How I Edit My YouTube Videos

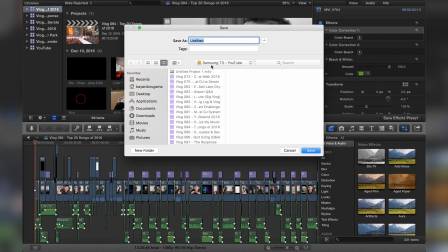And as you can see right here, I'm in my Samsung T3, and basically I'm gonna scroll down, and here it is, the response. That was my last vlog. And I'm gonna retitle this. It's gonna be 98, vlog number 98.
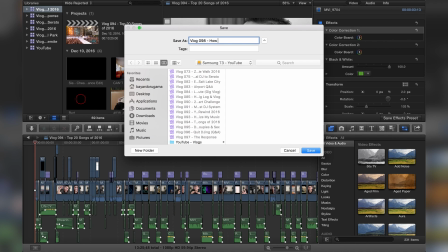We're almost at 100, and I'm just gonna retitle this how I edit my videos.
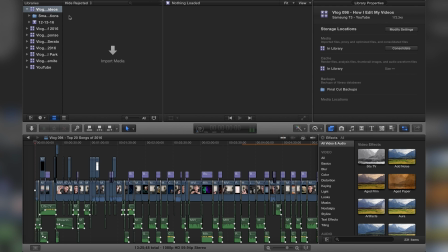Save, and as you can see, guys, here we are. We have a whole new library. Now I'm just gonna copy the title, And I'm gonna go back up here and create a new project.
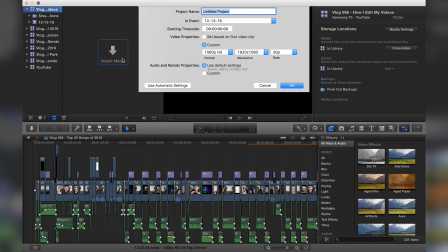So as you can see, the project is the actual video itself. So I have it set to custom here. I'm gonna title it the same thing, Vlog 98, how I edit my vlogs. And here at video properties, you guys can see that I have it set to 1080p, which is what I record at.
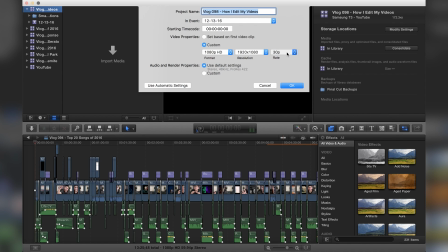And my frame rate is 30. I told you guys I record at 60, but I edit at 30.
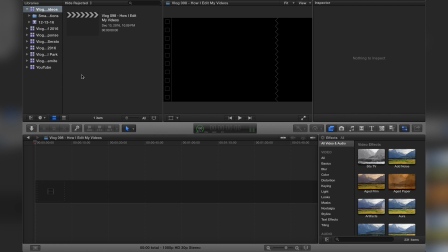So this is what I was talking about. So I click OK. So this is what I start off every time I start a new vlog.
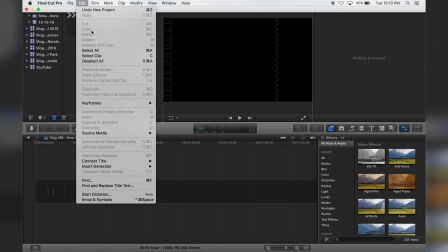It's all blank. So what I have to do now is import the footage. And I go here into media.
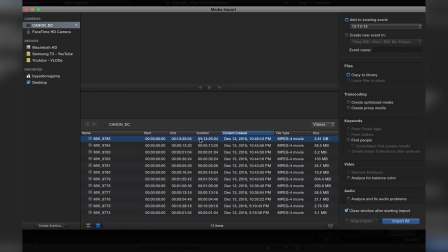And right here, this is the Canon one, and I'm just gonna import everything from today.
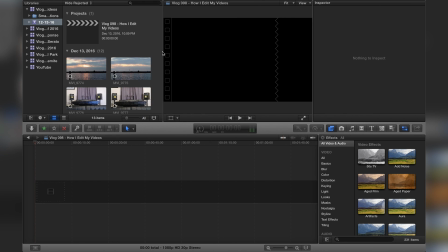This is all I recorded. Whoa, my face looked weird in that one shot, but whatever. That's what happens when editing.
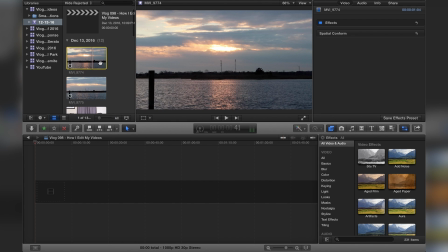When you're editing these videos, you notice that you make a bunch of weird faces. All right, so I'm waiting for all this stuff to import.
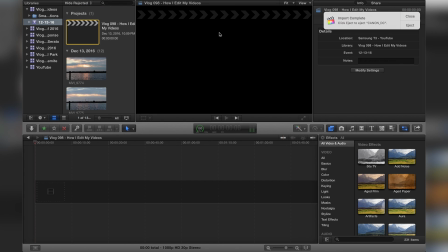Then as soon as it imports, we'll be good to go. All right, so now the files have finished importing. I'm gonna close this out. And these are my files so far. I haven't finished the vlog. Obviously, I'm still recording.
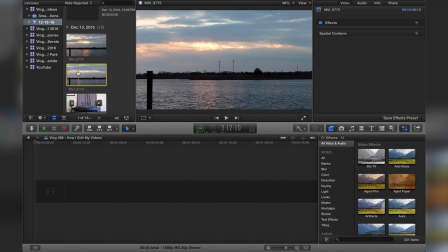But here we go. As you guys know, I shoot a time-lapse every single day. And when I shoot my time-lapse, guys, they're just regular videos.
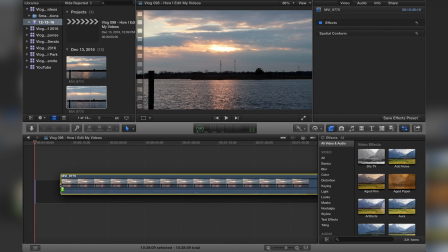So the first thing I'll do is I'll drag my time-lapse. By the way, my time-lapses are just regular video. I don't actually record it in time-lapse mode. And I do this because I can edit to music this way.
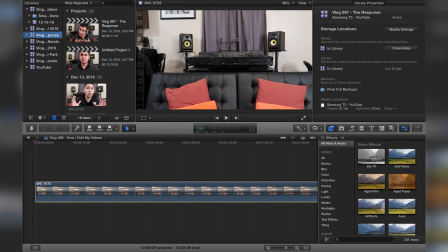So just for the sake of this, I'm going to grab yesterday's vlog and I'm going to steal that same music because I don't want to go look for music right now.
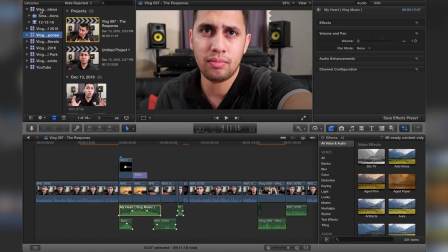So I'm just going to copy and paste right now just for the sake of this. And here we go.
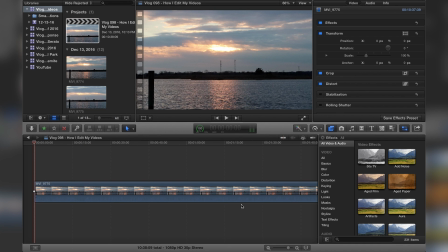We're back at my original one. So guys, my intro is only 5 seconds long. So as you can see, this time lapse is 10 minutes long. It's a 10 minutes and some change.
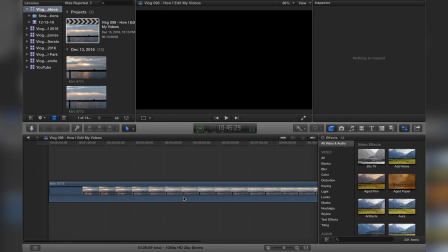I shot it at sunset and yeah. So here we go.
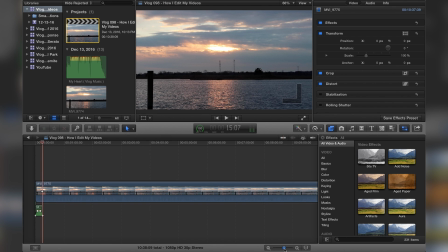I'm going to paste the music and I'm just going to hit OK, letting it know it's okay that if I'm copying from other stuff. And as you can see, guys, I have little cue points here. And this is just basically because I want the time lapse to actually start when the music starts playing.
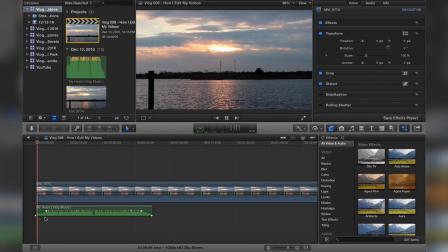So this is build. So you guys probably can't hear. So right there, right here. So right there where the music hit, I'm going to press Command and the letter B to blade it.
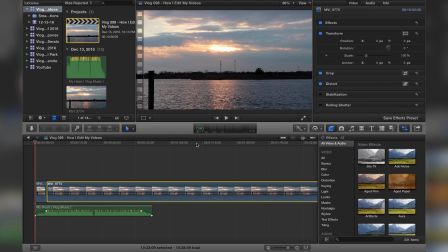So I'm going to leave this alone, and then this second piece right here, this is going to be my actual time lapse. So what I'm going to do is I'm going to go here to custom, and I like to speed this bad boy up really quick.
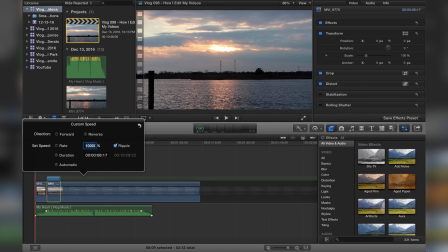So I'm going to put 10,000, and as you can see how the video shrunk. So it's just going to be a sped up video. So these clouds are going to start moving. The sun is going to start to set. And it's going to give me that cool effect that I like.
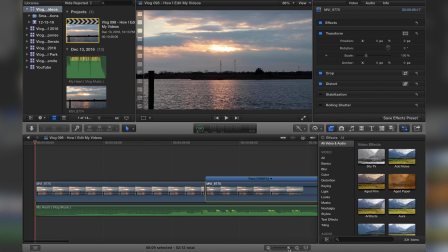So as you can see here, I am going to replay it. I have my song here. And the time lapse should start right where it drops. So this is a little bit off. So I'm just going to press I for in and then cut it. So this is where the song drops. And this is the build to it.
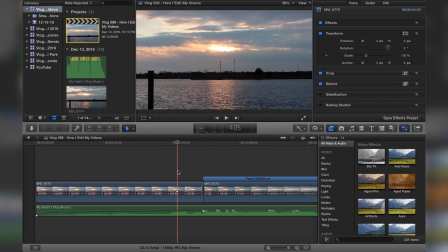So the build is just going to be nothingness, basically just the video playing at regular speed, and then bam, when the song drops, it's gonna speed up. So here we go. Let's see. Bam. Turning up the volume.